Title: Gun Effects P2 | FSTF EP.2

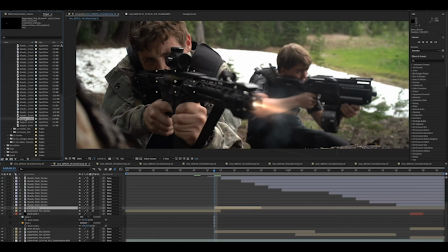[12:25]
You use the suppressed fire muzzle flash, even for bigger rifles that don't have a suppressor, and then you give them the normal sound. That technically gives it a slightly more accurate feel. The really big, expansive muzzle flashes can look a little weird if you use them all the time,
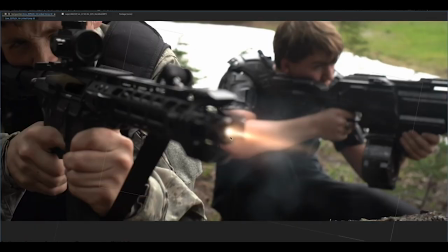[12:45]
so adding some variety of like this kind of more of a smaller flash, it kind of gives the gun a different feel,
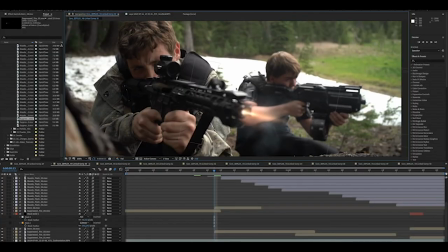[12:54]
and it can help add some more diversity to your different shots. I'm just going to show when it comes to over the shoulder stuff
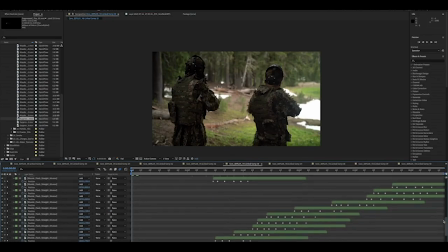[13:05]
what it looks like to just see the actual shoulders.
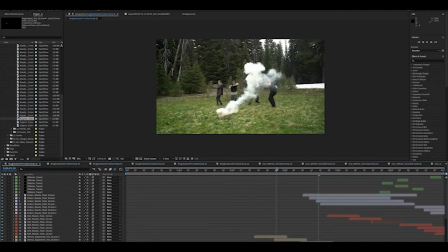[13:11]
It can kind of be fun to see what that looks like and kind of really shows you the process of what's actually going on there. And kind of a couple things on tracers. This shot in particular, I've shown this one a lot.
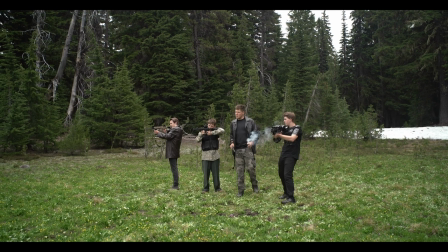[13:25]
It was worth a shot. So to kind of give the impression that there's a ton of different tracers and bullets flying from the kind of this direction,
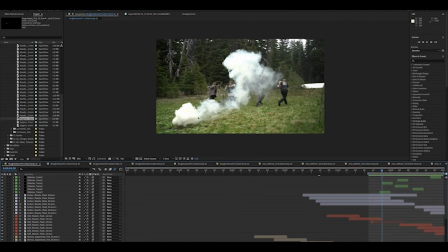[13:37]
and I'm imagining there's kind of a line of them kind of about here, and it's kind of a line of them firing way back in the distance. And so there's kind of tracers coming where they start from like over here and then stretch out here,
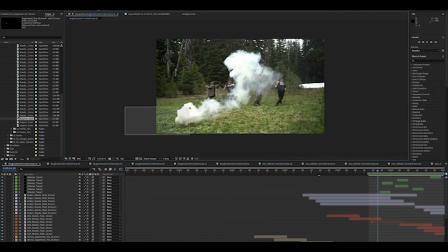[13:54]
or they kind of start from over here and stretch upwards like that. So you kind of get some closer in ones and lots of layers, and that just feels kind of like there's a big fire going on. And I find tracers, keeping them minimal is usually better. Too many tracers does not look great.
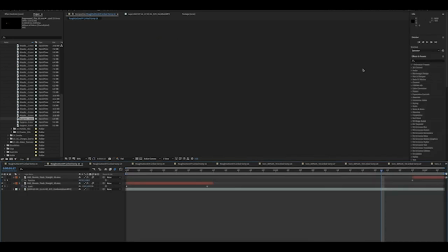[14:13]
So what I like to do is, like, I only did tracers on these first, like, couple of shots where they're initially running away.
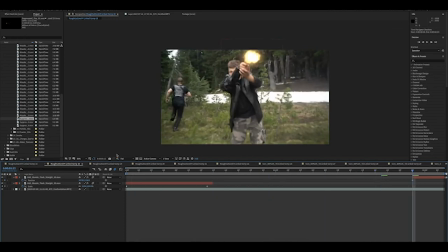[14:22]
One of the reasons that I do that
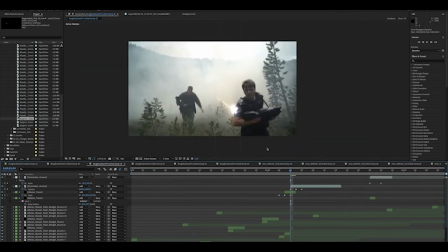[14:27]
is somewhat from a, it's easier to only have a couple tracers, but it's also that way you don't feel like plot armor of your characters, where they're, like, getting shot at by tons and tons and tons of bullets and none of them are hitting your characters.
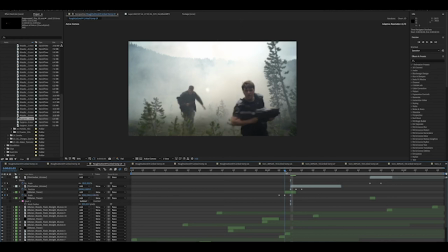[14:44]
One thing I did here that's pretty cool, if you have some kind of armor or something like that, especially when it's sci-fi and it's kind of more of like a metal armor, adding in a sparks effect hitting off of the armor just kind of feels like,
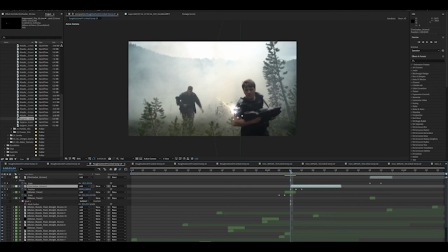[14:59]
oh, well, the bullet's been hit a couple of times without being lethal or anything like that. Hitting into armor is kind of a nice thing. And then just having a few more tracers fly by. But those are about the only two shots in the scene that I actually really have tracers in. And then the rest of them, I just do the sound effect without the actual showing the tracer, and it kind of gives the implication that there's a whole lot more going on than you actually see. And then last little bit, let's cover some lasers and nighttime stuff.
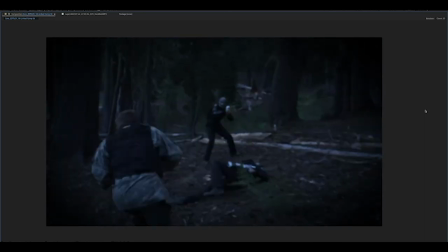[15:33]
So we technically didn't shoot this actually at nighttime. This is kind of more of a twilight timing. However, in the actual film, it's supposed to be nighttime. The main thing is that it makes it easier on lighting, shooting it kind of twilight, instead of actually having to have a big rig and generator and all of that stuff.
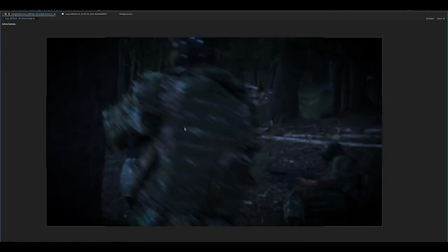[15:49]
So with this shot, to give the extra feel of darkness,
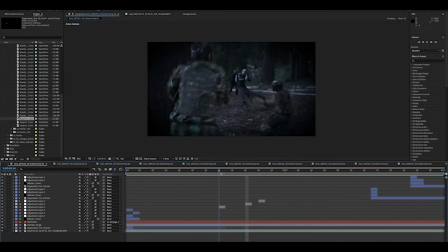[15:55]
instead of just doing the natural flash glow that I have, I actually added in a adjustment layer. So I did a mask. As you can see, I actually did two separate adjustment layers,
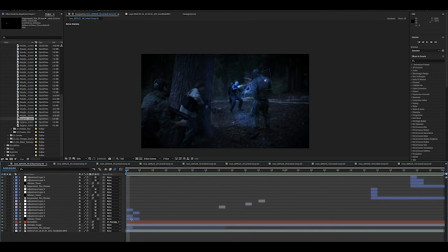[16:14]
but just generally masked out all of the highlights on the shoulder here,
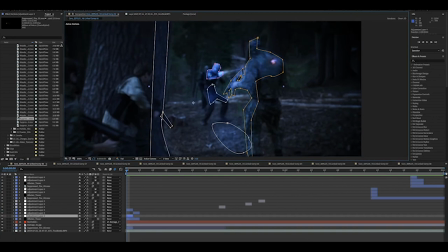[16:21]
kind of on the ground here, on the legs, around the body, and then I went in on each of those masks and I
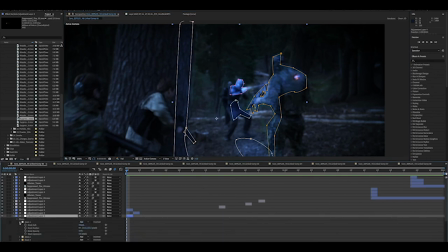[16:30]
changed their opacity depending on how close it was.